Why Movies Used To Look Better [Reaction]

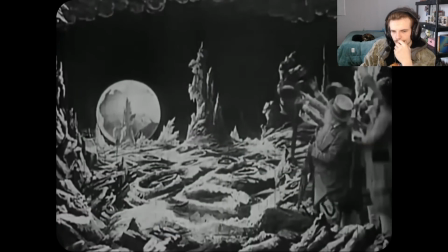(4:06)
The surreal early sci-fi effort not only changed the way people thought of film as a medium, but changed the way we went about making them.
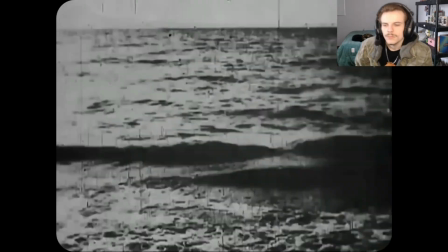(4:13)
The techniques that Méliès would pioneer would be taken and improved on for the next 100 years.
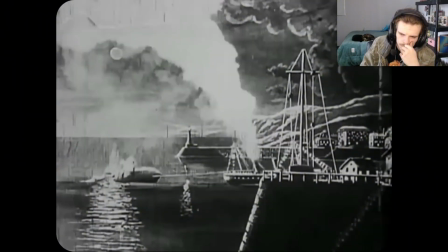(4:18)
He's nothing short of the godfather of almost all filmmaking techniques.
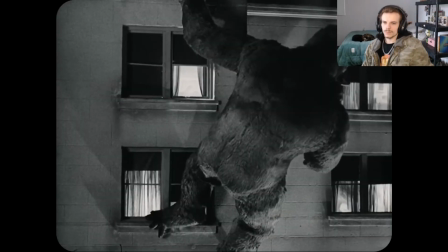(4:22)
And while utilization of miniatures would become commonplace over the next century of movie making, it wouldn't be until the 1980s that the practice would reach its apex.
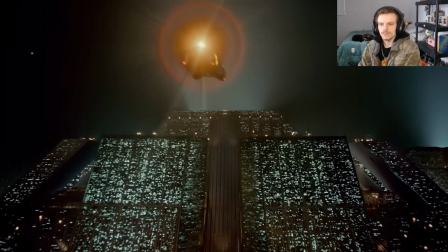(4:30)
The opening shot of Blade Runner? Yeah, that impressive weird pyramid thing is a miniature.
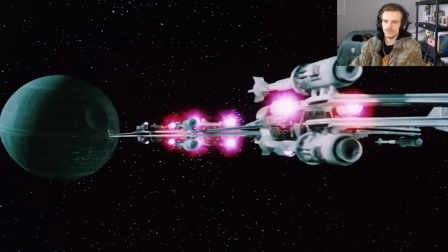(4:35)
The derelict and Alien? Yeah, that's a miniature too. All the ships flying through space in every Star Wars film.
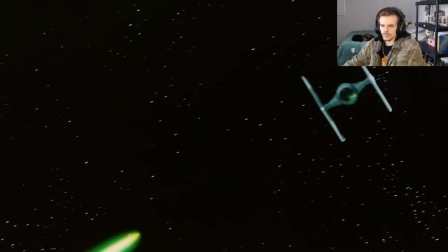(4:41)
Those too are all miniatures. Almost like there's a casual link between being an all-time classic and having miniatures in your film. In traditional model building and photography, you get happy accidents. And those are things you can't capture. You can't invent that. But now when you combine the two, you can get the best of both worlds. However, having miniatures in your movie was an expensive practice.
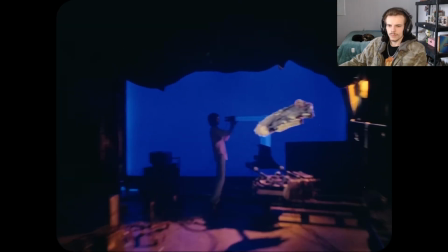(5:01)
It's not something every production could afford, which is why you don't see them all the time. The ships in Star Wars are actually a perfect example of this.
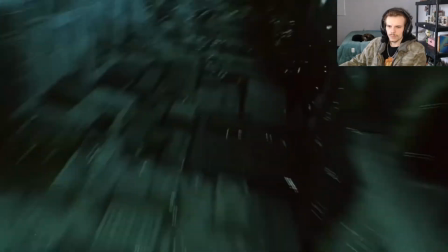(5:09)
Yes, the effects are timeless and undoubtedly a massive reason why the film is still beloved. But look how detailed this shot is.
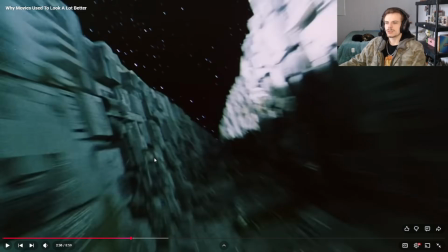(5:16)
Like, all the dimensions, the volume within the picture, like, this was an expensive model to make. It took a lot of time and took a lot of delicacy.
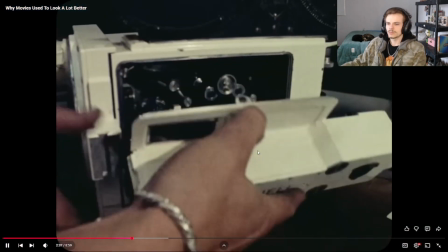(5:29)
This is not an easy craft. To this day, but they also were actually a part of a massive leap forward in filmmaking technology.
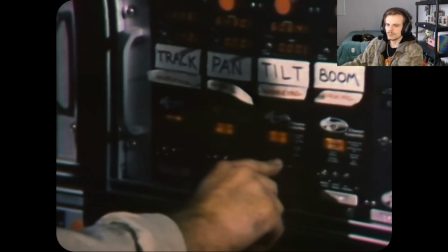(5:38)
To film multiple ships flying through space, John Dykstra created a computer-controlled camera rig, now referred to as the Dykstraflex.
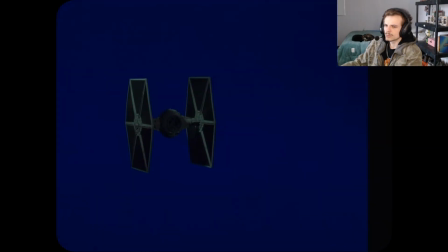(5:45)
Basically, each ship would be photographed separately on a blue screen, and then using a computer-controlled system of 7 axes,
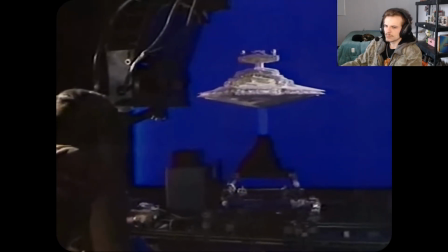(5:51)
the camera would repeat the same movements over and over again, filming other ships, starfields,
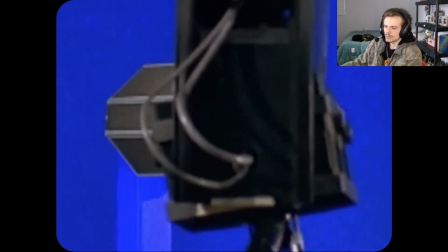(5:57)
and explosions so that these various layers could be optically printed and combined together for a visually impressive finished sequence.
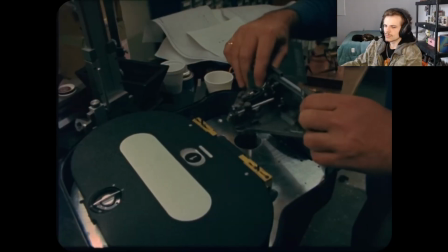(6:04)
This process was complicated, time-consuming, and prone to error. We were building an entire system from the beginning to the end.
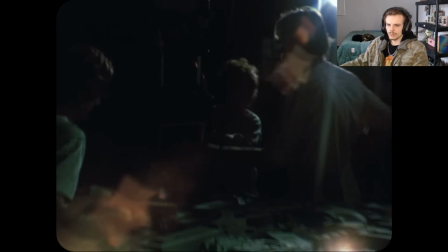(6:13)
It all had to come together to make the first piece of film.
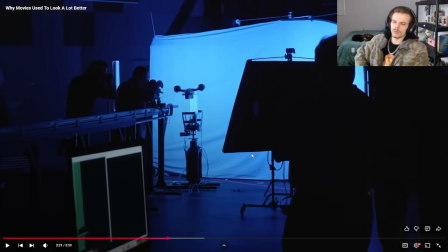(6:16)
While the I mean, yeah, this is like with any, like, whenever there's new types of technology, the first few attempts and prototypes are always going to be harder and, you know, aren't going to be the most practical ways to do it or cost-effective ways to do it. But over time, you'll figure that out.
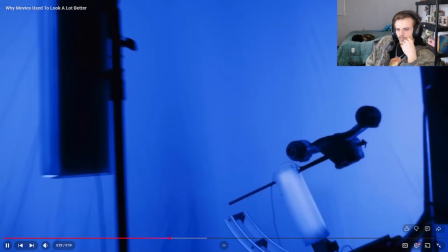(6:37)
technology around comping models and miniatures into shots has gotten much more refined as the decades have passed.
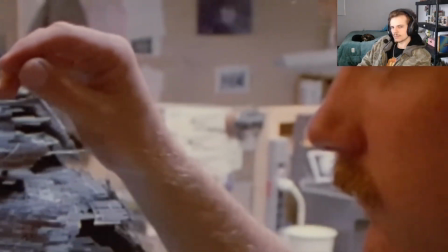(6:42)
This is essentially the exact reason why miniatures aren't utilized more today.
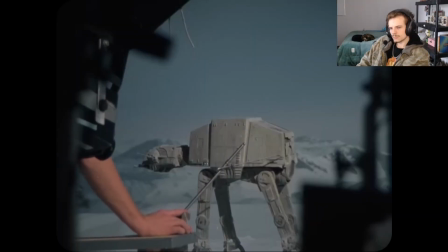(6:47)
They take up space, time, and energy to create. Why spend millions of dollars building a tiny model house or castle to photograph
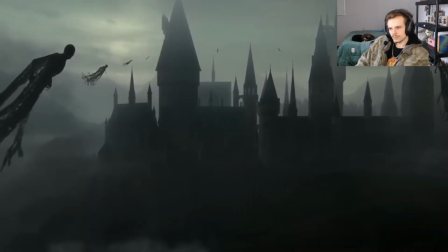(6:55)
for a few seconds when you can build it digitally and it might cost you 1/10 of the money?
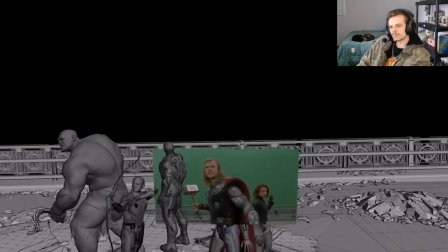(7:00)
Well, therein lies the problem. We all know what a digital background, location, or even a fantastical ship hurtling through deep space looks like.
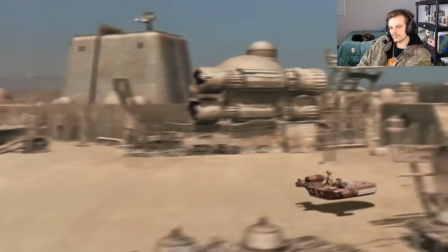(7:08)
It's a small, almost imperceptible feeling. We can perceive it and just know that the thing we're looking at is not there.
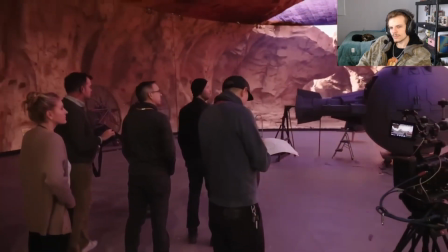(7:14)
Digital filmmaking tools are vitally important, obviously, but in this specific context,
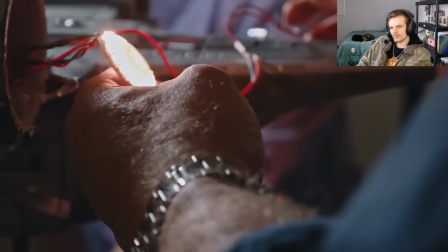(7:19)
they'd be better served to augment a physical object, as opposed to completely replacing it.
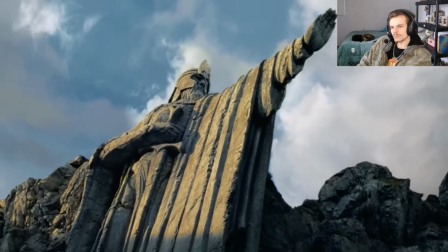(7:24)
We need more miniatures in film today. Not only are they fun and whimsical, but they act as a grounding effect.
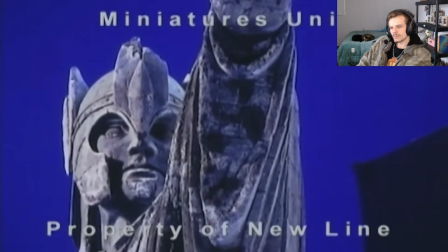(7:30)
They anchor scenes in a subconscious way, they're objectively less real, and yet, because they're a physical object in space, they are more emotionally real. Got to have real film footage.
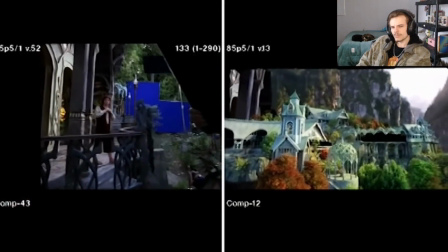(7:41)
You can use digital technology to blend things, but beyond that, as much as possible, you want to really photograph an object. Yeah, I'm not gonna lie, because when I see a movie, right, like Stranger Things, for example, I was looking at some of the behind the scenes footage, especially during the final boss when Steve and Dustin are underneath the creature and they're spiking, using the spike and they're, doing that.